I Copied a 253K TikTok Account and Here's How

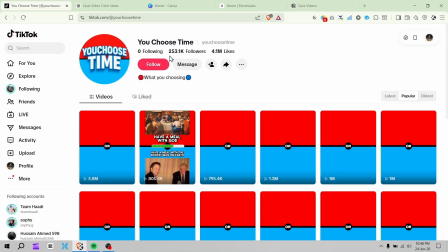This TikTok account has gained over 253,000 followers and is getting about 1 million views per video. If I play the video, watermelon or mango?
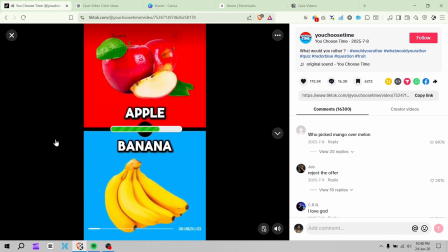Apple or banana? it's these common quizzes, but really engaging.
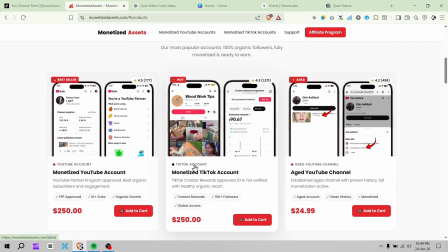If you want results like this on TikTok, you should check my website, where you can buy already monetized TikTok accounts.
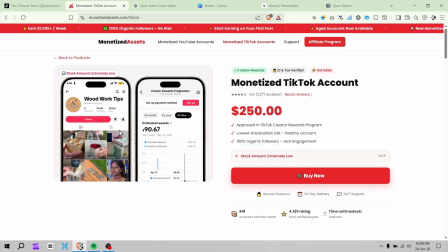These accounts are ready-made, so you can start earning from your very first video. I've also prepared all the prompts for this tutorial, so you can follow along easily.
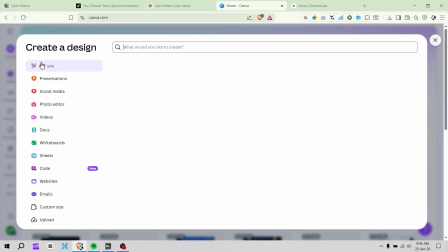Open Canva. Click on Create and search for 9:16 ratio.
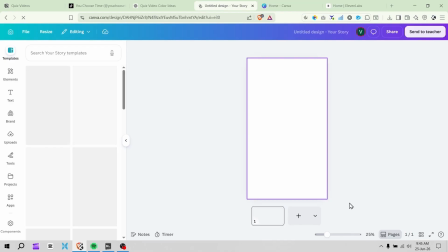This size is specifically optimized for TikTok videos, so your content fills the screen perfectly.
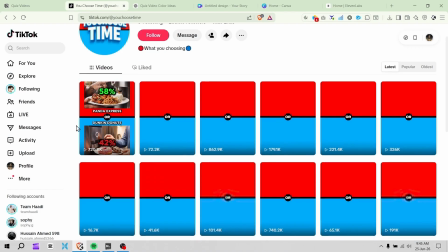If you look at the original account's videos, you'll notice he uses the same red and blue color scheme across all of them.
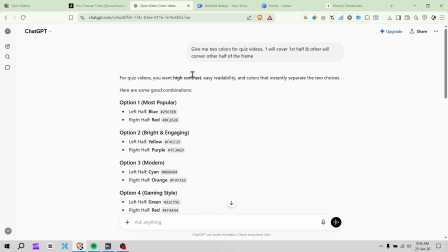So I asked ChatGPT to suggest some colors for my video.
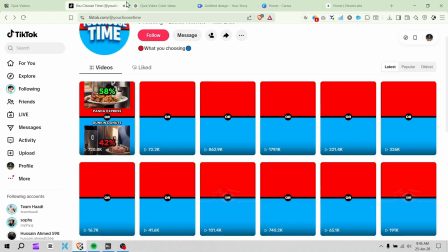It gave us the same blue and red, but since we can't copy that exactly, we'll go with yellow and purple instead.
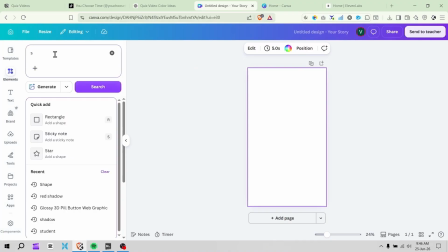Now, inside Canva, go to Elements and add a rectangle. Make it bigger to cover exactly half of the frame.
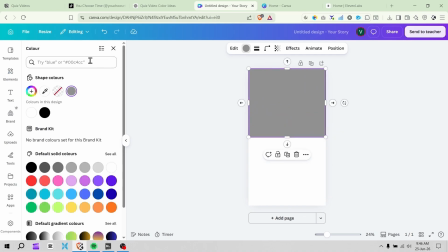Click on Color and enter the first color code that ChatGPT gave us.
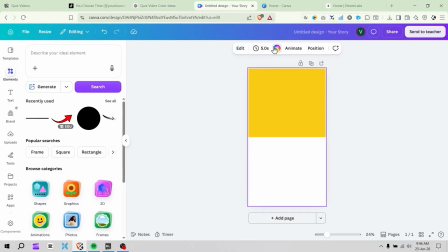Then copy the second color code and apply it to the other half of the frame. This gives you that clean, split-screen look that performs really well on TikTok.
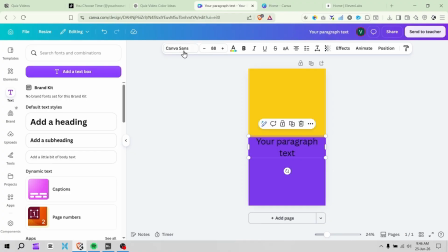Next, add a text box. Make the font bigger, then choose a font style that fits the theme.
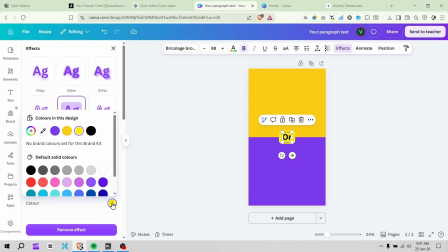Go to Effects and add a background highlight to the text so it stands out clearly. Adjust the basic settings like increasing the roundness according to your preference.
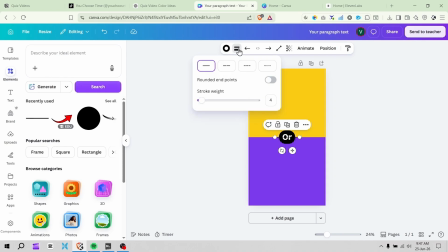Then add a line as a separator between the two sides. Increase its stroke thickness and adjust its size and position.
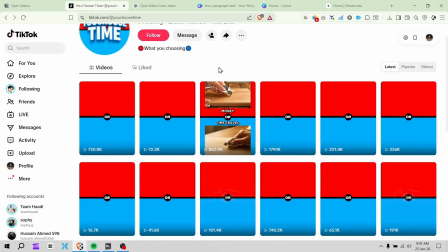You can always refer to the original TikToks for inspiration on layout and spacing.
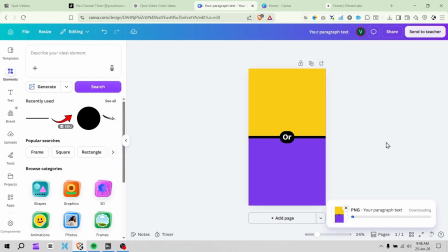Once the image looks good, click on Share and download it in full size. For video generation, we'll be using the prepared prompts along with ChatGPT.
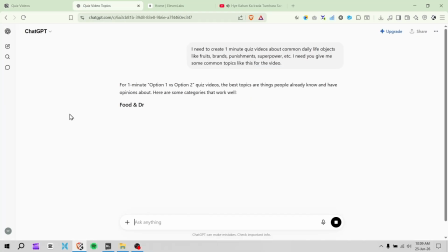Copy the first prompt and paste it into ChatGPT. ChatGPT will give you a wide variety of quiz topic ideas.
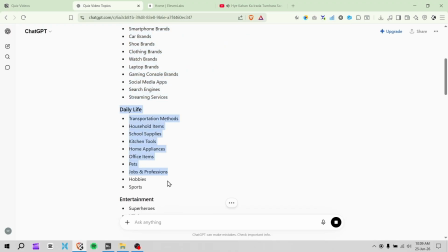It can be fruits, brands, daily life objects, and many more. For this tutorial, let's go with fruits.
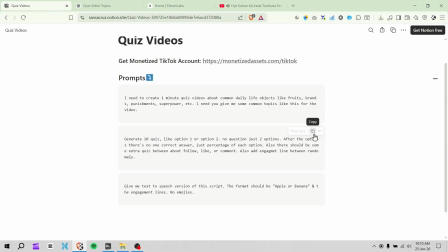Type in fruits, then go back and copy the second prompt. Enter the second prompt along with the topic and send it.
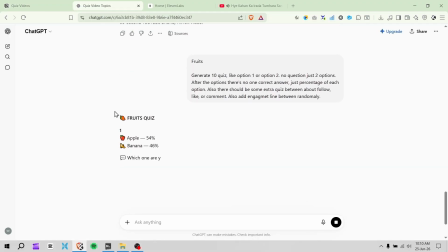Now you have a full quiz script ready to use.
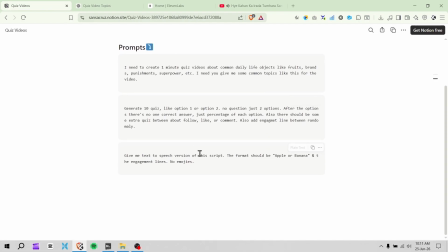The last prompt is for voice generation.
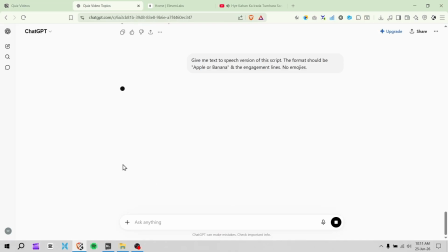When you enter it into ChatGPT, it will give you a clean, formatted text that you can directly use for audio generation.
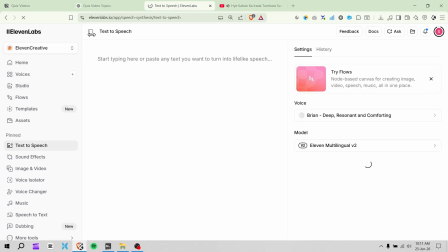Open ElevenLabs and go to Text-to-Speech. Paste the script into the text field.
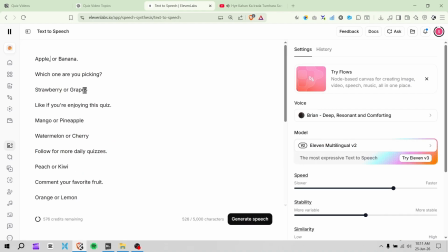Add full stops and commas where needed to create natural pauses between lines. Adjust the voice settings such as stability, clarity, and speed to your preference and then hit Generate. Listen through to make sure the pacing sounds natural before downloading it.
Apple or banana, which one are you picking?
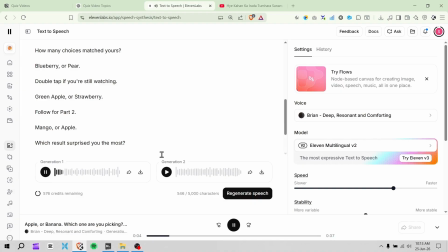Strawberry or grapes, like if you're enjoying this quiz.
Now open CapCut for editing.
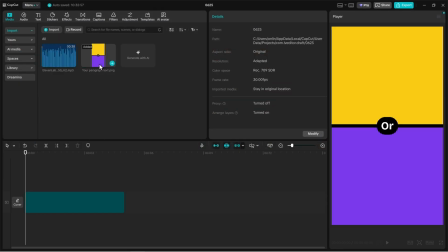Import the background image and the audio file. Add them both to the timeline. Also add your text elements.
Apple or banana.
For this tutorial, we need images of an apple and a banana.
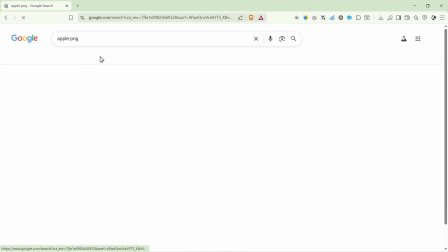On Google, search for Apple PNG and download a clean, transparent background image. In the same way, search for and download a banana PNG.
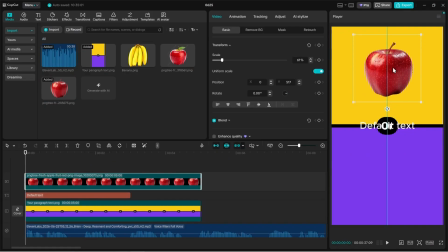Add both images to the timeline and adjust their sizes to fit neatly on each side of the screen.
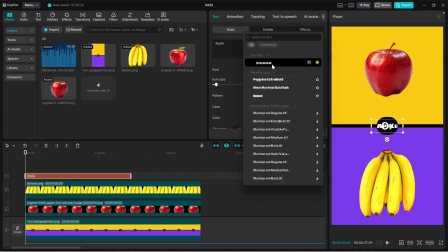Change the font of the text to something bold and easy to read, and add some entry effects to make it pop.
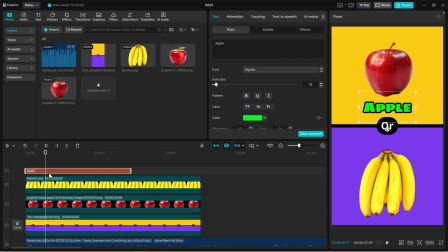Type in the names Apple on one side and banana on the other. When the banana voiceover begins, add a separate text element for banana as well.
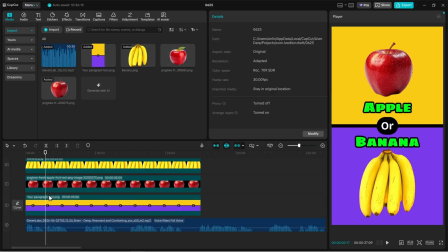Trim the timeline so that each image and label appears in sync with the audio.
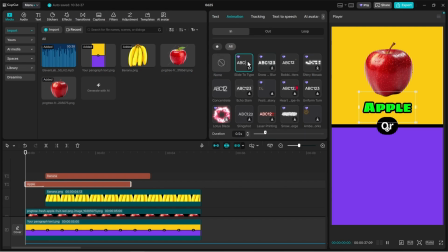Apply animations to both the text and the images to keep the video dynamic and engaging.
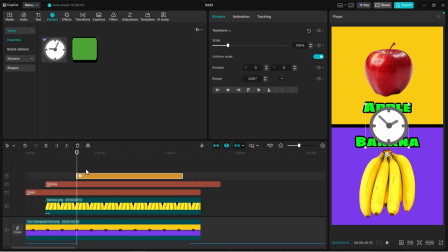When the question portion ends, add a timer sticker to give the audience a moment to think.
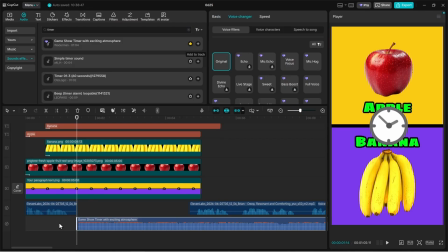To go along with it, find a ticking timer sound effect and place it underneath the sticker on the timeline.